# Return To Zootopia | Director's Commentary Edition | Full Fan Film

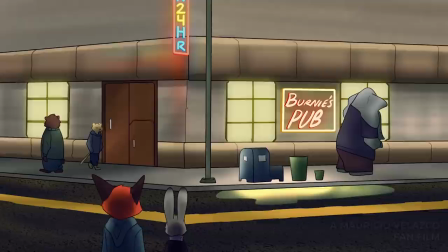2231s
And for that to happen, there has to be, you know, that chemistry there.
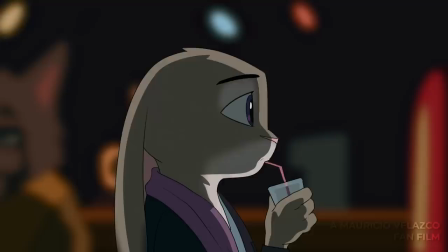2236s
And romantic chemistry is not just friends. So I had to add that as well to make it feel more grounded and more real.
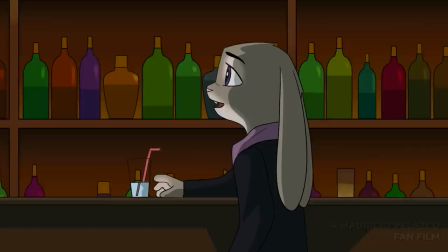2247s
Now this scene is definitely inspired by this film called Begin Again. If you've seen it, you know exactly what I'm talking about.
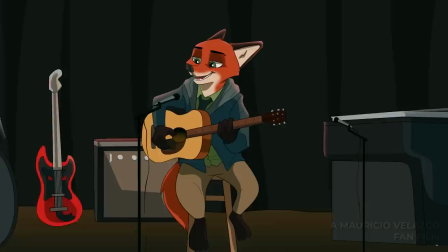2254s
And yes, it was definitely intentional. It's very much like it. And the movie's amazing, so you should definitely check it out. I had to sing for this part.
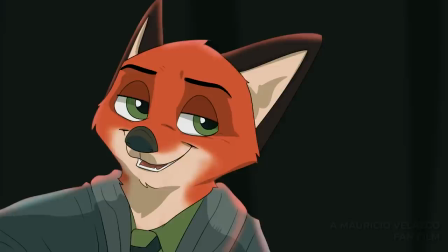2265s
I actually had to sing for this part, and I don't know if I... It was very high-pitched, and I noticed this, because it was, like, Nick's voice is very low,
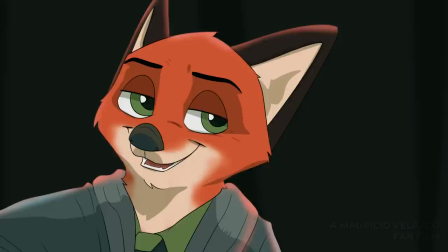2273s
so for it to be high-pitched, it would be weird, but then again, like, a bunch of people have low voices,
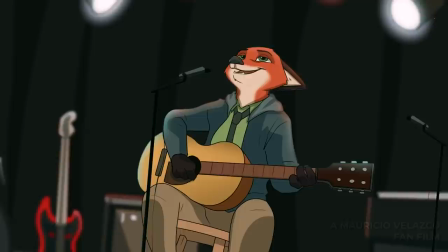2278s
and then when they sing, it's high-pitched, so it was like, whatever, dude. Singing is weird. Let's just go with it.
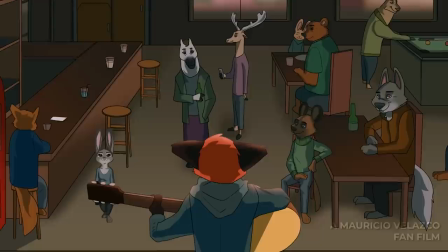2285s
Again, here's my love for Ed Sheeran, so it's an Ed Sheeran song. And, yeah, so.
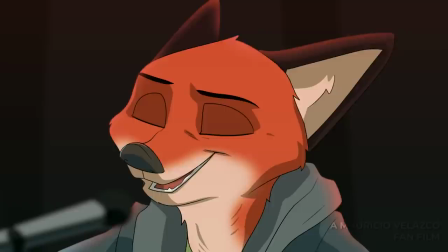2293s
This is the shot that was the hardest to draw, and that's why I kept it on screen for so long. Because I had to draw all those goddamn animals in the background.
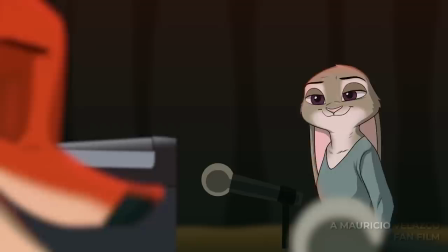2301s
And that's really hard, guys. So I really hope you appreciate that. Because, Jesus, that was really tough, man.
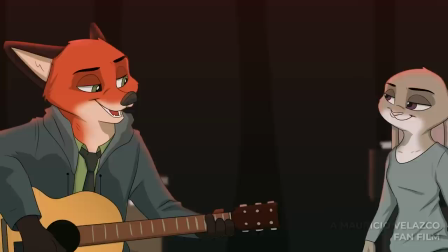2310s
Yeah. I really like this. I wanted them to do something together.
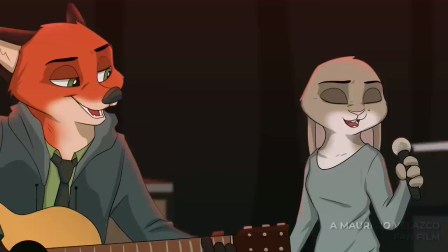2315s
And then I was like, what if they just sing together? And then I was like, what if they have, like, this date?
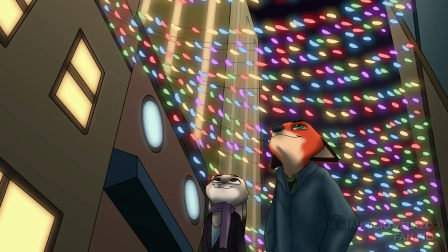2321s
And then you have, like, a montage of what they do in between, like, this the music they're singing, you know,
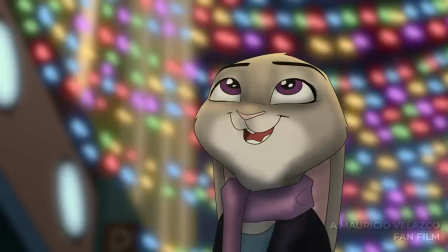2326s
so it felt like this weird Disney X, like, real life hybrid, because this happens in Disney when characters sing together,
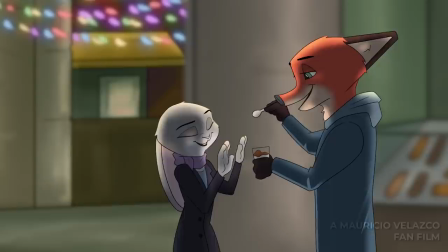2334s
but also it feels more, I don't want to say real movie,
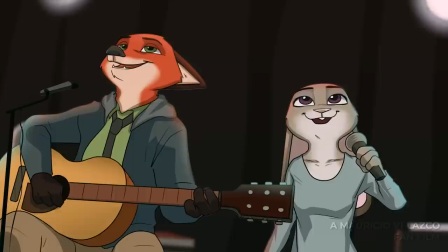2339s
but I want to see, like it feels very much like a movie with actors.
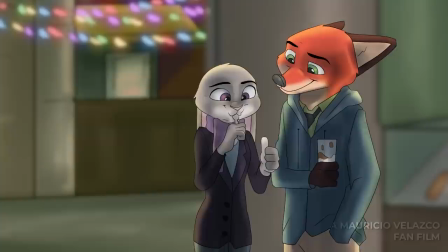2344s
Like, this would happen in a movie with actors, with real people, and not, like, animated characters. So that's something I wanted to convey. Again, the film is supposed to feel very
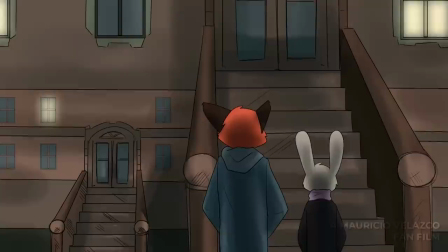2356s
real, and that's why the character's emotions feel a little more realistic and genuine and, you know, obviously more adult.
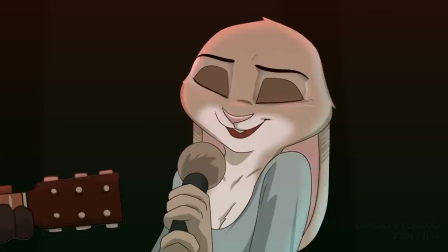2362s
That's the word I've been looking for. I wanted the film to feel adult. I didn't want it to feel very family-friendly, which, again, that's why it's PG-13, man.
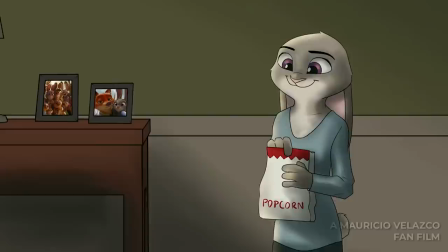2370s
And There's some things that I wanted to do that I just couldn't get away with a PG-13, with a PG rating.
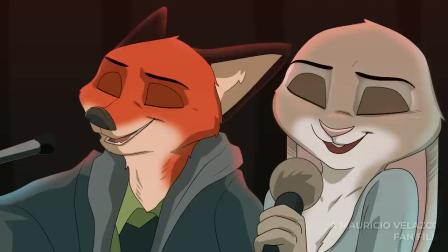2379s
They're watching Breaking Bad here. And, yeah, you know, they don't, look, it's not like,
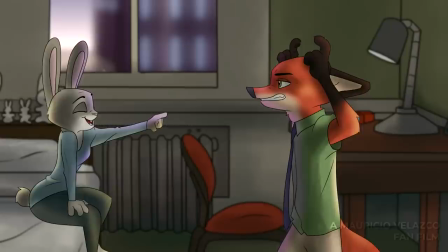2386s
they have fun here in his bedroom, but they don't do anything. That's not the intention of this.
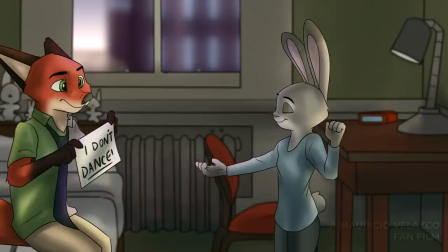2393s
They're just having fun in Judy's, room. They didn't do anything.
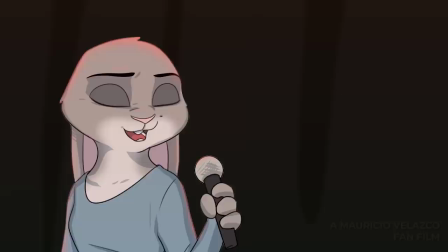2399s
I just want you to know this, because I feel like people will assume things, because,
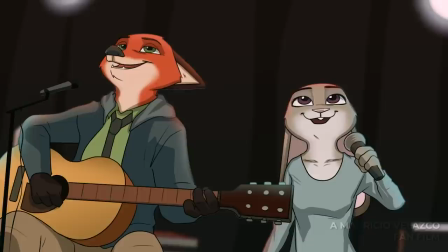2403s
you know, when someone takes another person to their bedroom, it's like, huh, that's a little weird.
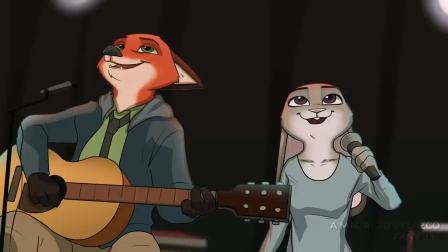2408s
So, yeah, but this is supposed to relate back to the beginning where Nick was like, yeah,
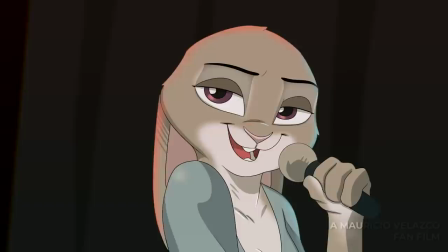2413s
I should have gone up to Judy in her room, and now he is there, so their relationship has evolved.
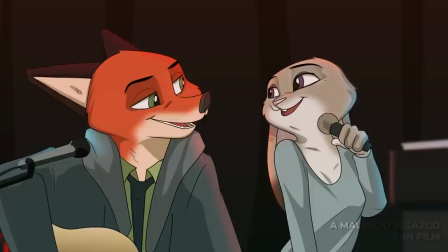2421s
Now, they keep singing. This is a long-ass song, man.
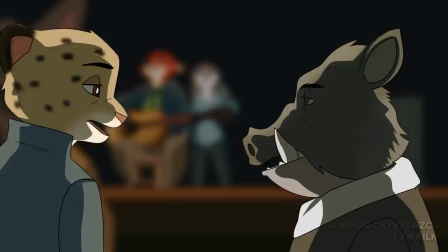2426s
One thing I wanted to showcase, and this is the next scene here, yeah, it's that the animals that are watching,
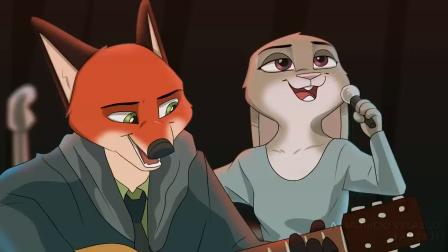2435s
they're not even, this isn't like supposed to be sarcastic, like they genuinely think like, hey, do they like each other?
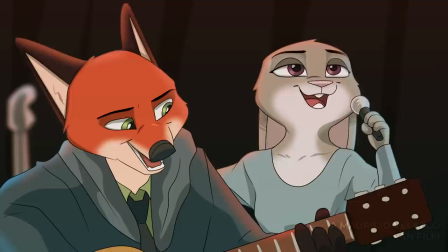2441s
Because that's kind of gross. That's why he says literally nasty, and it's very, very serious. Like at the end when he says, yep, they like each other, it's not like a yay, hooray moment.
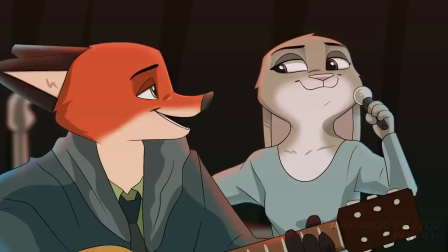2451s
It's a, oh yeah, they like each other, and that's gross, and that's how people are perceiving this.
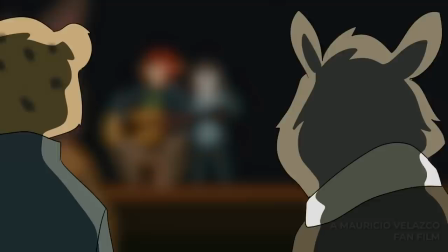2458s
And I didn't want that to, you know, that's not something that people should be rooting for.
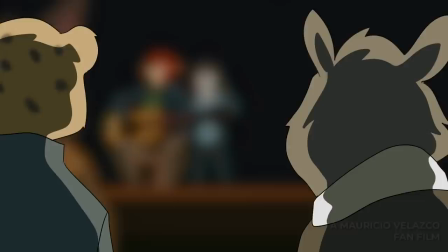2465s
So yeah, this is the final thing he says. They do like each other.
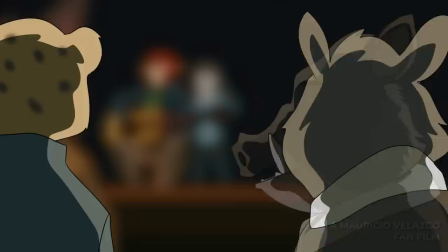2469s
I voiced the character. And so yeah, that's not a good thing.
Yep.
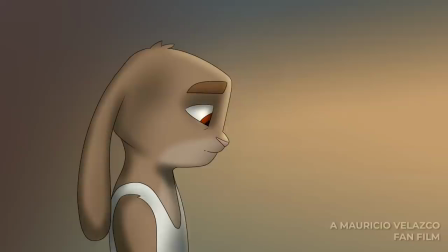2474s They like each other.
That's not good. And we get back to another Miles flashback.
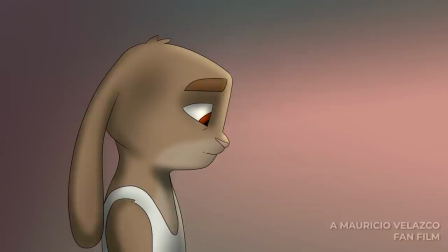2481s
We get to see how Miles was abused by his dad.
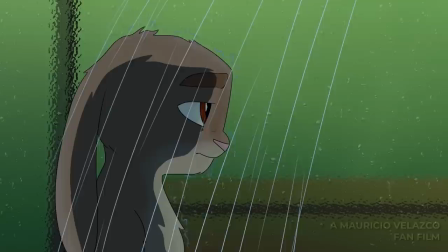2485s
Oh no, that sucks. You know, again, this is a Disney movie, so it's supposed to imitate a Disney movie.
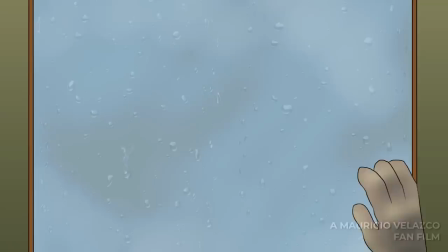2493s
It's not. It isn't a Disney movie. So, yeah, that really sucks. Yeah.
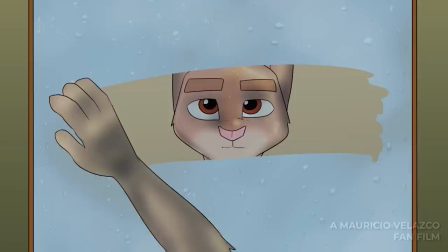2498s
So now, you know, we have. I really actually liked doing that shot.
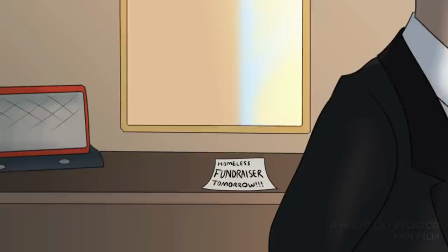2507s
Miles is getting ready for his day. I'm pretty sure there's going to be something in the coming days.
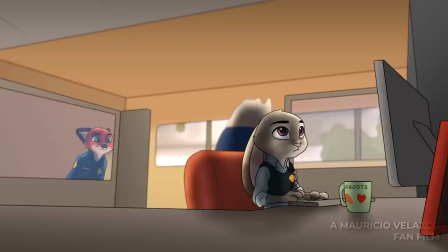2512s
Yeah, the homeless fundraiser. So he's going to be funding like a homeless shelter to house the homeless,
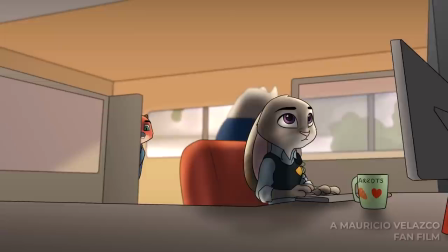2518s
which is something that people in real life should do, but they don't. They'd rather fund prisons.
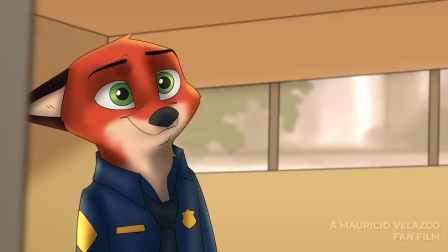2524s
So anyways, back to something that isn't politics.
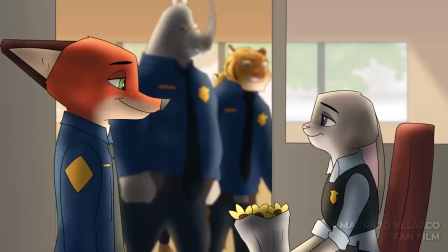2529s
Judy now has her own desk, and Nick is also there, and he's like, hey, I brought some dandelions.
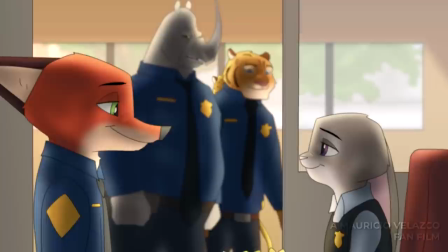2536s
And this scene was actually a little bit longer. There's actually a joke in here, which I completely cut because the pacing was off,
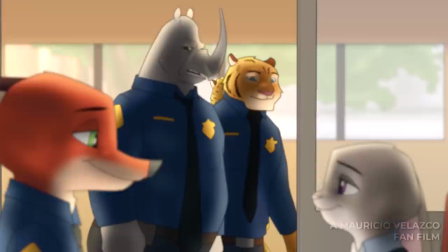2543s
and I couldn't have it well paced because of how restrictive the animation was, so I decided to just cut it.
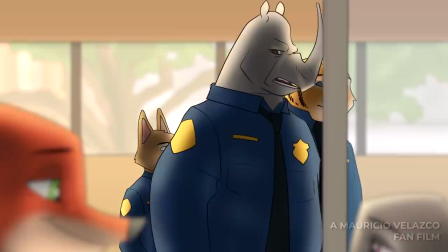2549s
And again, the animals here that work with Nick and Judy are like, wow, you two are absolutely disgusting.
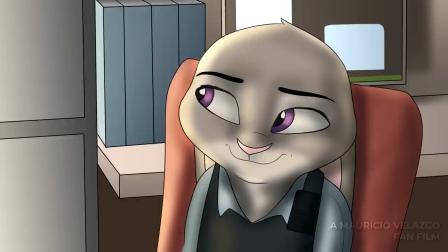2555s
I'm getting out of here. And so, yeah, that. It's on purpose that Lopez and Myrtle are watching these two.
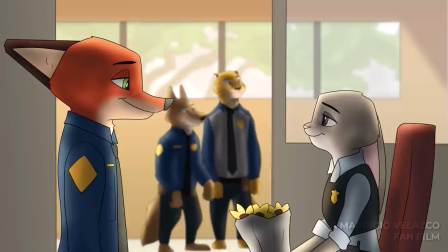2563s
They don't like Nick and Judy, but just because they don't really like them doesn't mean they don't respect them as people.
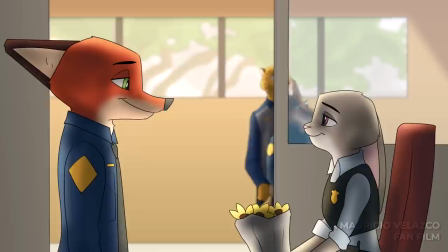2568s
And that was the difference. That's what I wanted to showcase, that even though people cannot like each other, they can still respect each other and live in the same environment.
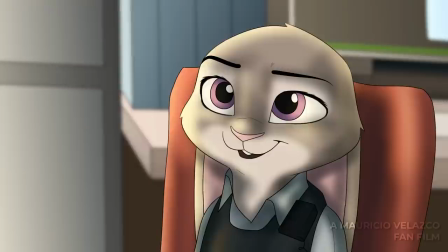2577s
And that's something that I wanted to convey in this film. And so, yeah. So again, that's why Judy's like, there's nothing weird about this.
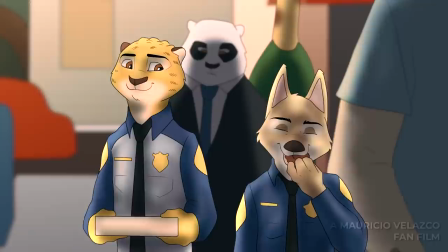2585s I love you, fam.
Nick is like, I love you too. So there's that. Yeah, so.
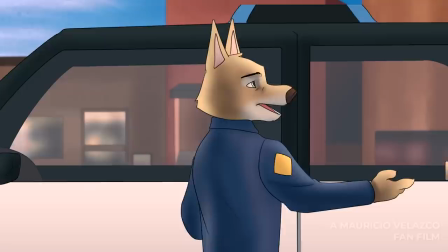2592s
Best thing ever. This was very fun to actually draw, and this, I'm not, like, exaggerating.
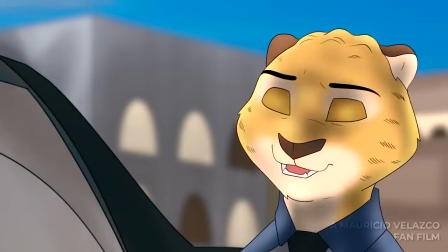2598s
There was something very human about just walking in the street, and I really liked drawing that, so there's that.
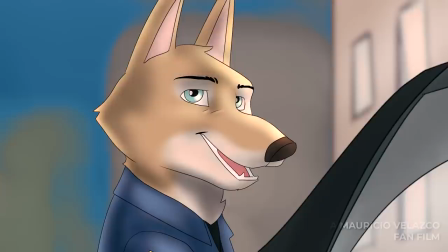2606s Jeez, man, you need some commitment. Commitment I have. Patience is what I don't have.
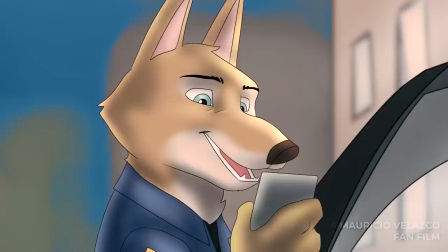2611s That's why it didn't work out.
Yeah, I just really like, I just like how it looks.
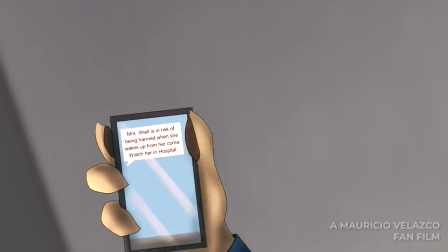2615s
It feels very daytimey, so. I don't know, I really like the scene.
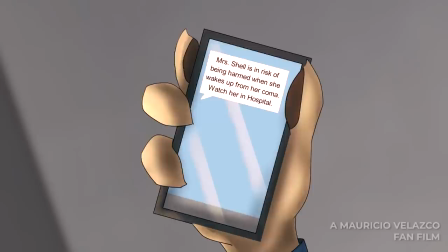2620s Probably Angeli confessing her hatred towards me.
It's about Mrs. Shelley, the armadillo that got hurt.
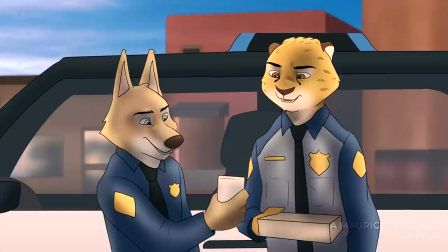2625s
I had to make sure in the plot that Mrs. Shell wouldn't obviously be killed,
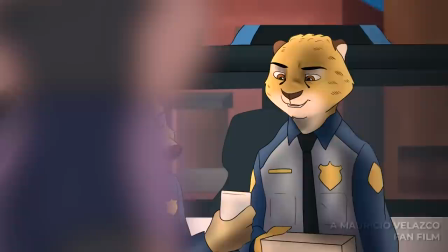2632s
because it's not like Blanston is going to be there all the time. So I had to come up with an idea, and that was, yeah, I'm going to have a,
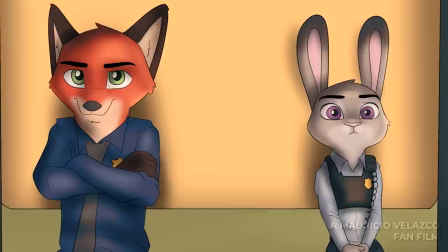2641s
you know, these two take care of Mrs. Shell off screen. I actually really like this drawing.
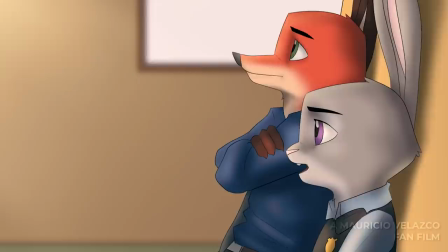2648s
This is probably one of my favorite drawings in the film.
Sir, it was my idea.
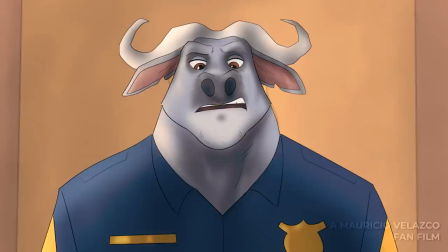2654s Officer Wilde had nothing to do with it. I dragged him along. You two are partners.
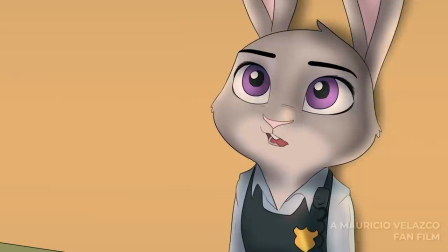2659s
I actually also like this drawing.
Why did you bring the sloth along?
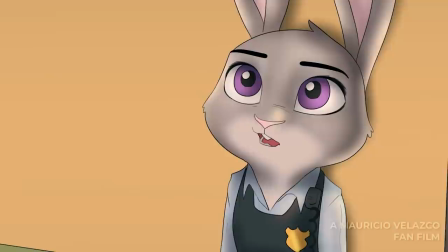2663s
The character I hated drawing the most was Bogo. And it's because
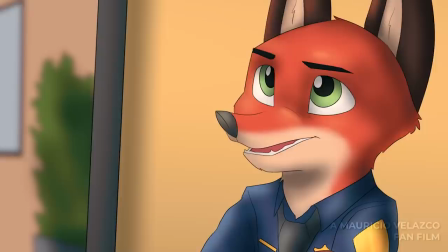2669s
Not only is his face, like, uber complicated, because he has, like, a bunch of things, and a bunch of different colors, but,
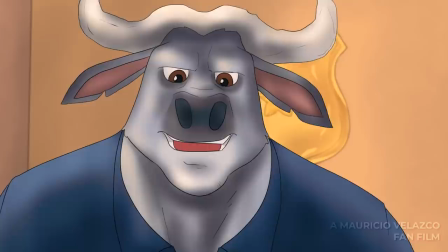2678s
like, the character is just kind of, like, okay,
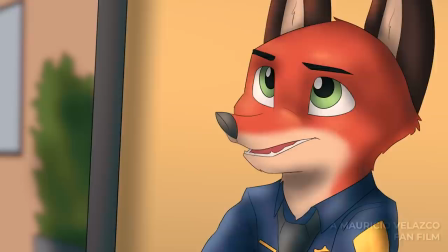2681s
so I don't, like, I mean, me, I just don't, it's not like I want to draw the same character over and over again, so I was like, goddamn, I have to draw Bogo again in the scene because of a different angle?
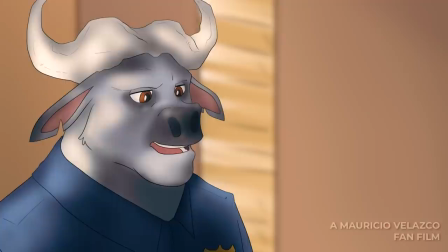2690s
So, yeah, that was really not fun, but, yeah,
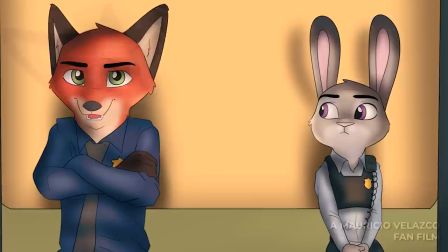2698s
yeah.
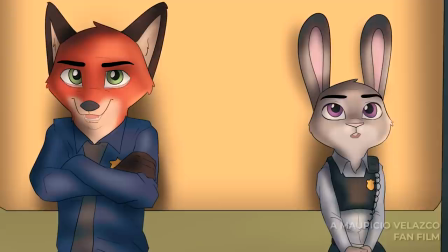2701s
One thing I didn't even talk about, Nick has, like, his uniform here, he has it tucked in, it's not tucked out, it's very neat and formal.
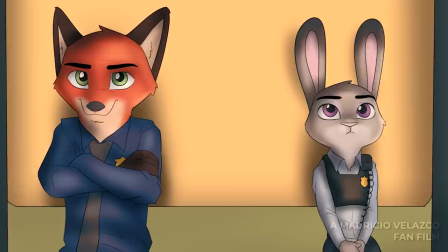2710s
Judy's uniform has changed from the first film, it looks a little less, like,
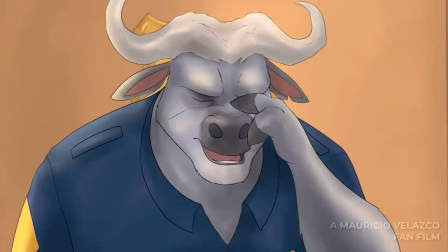2715s
superhero-y, it feels a little bit more realistic, so it has, like, you know, the collar, it has the radio on her chest there,
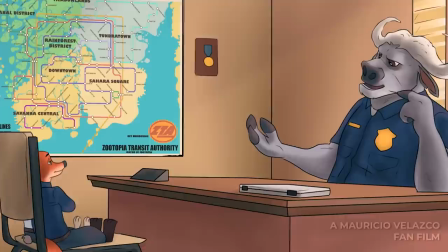2724s
and again, you can take off the vest and it just becomes, like, a normal shirt. So, yeah, that was the goal for her suit.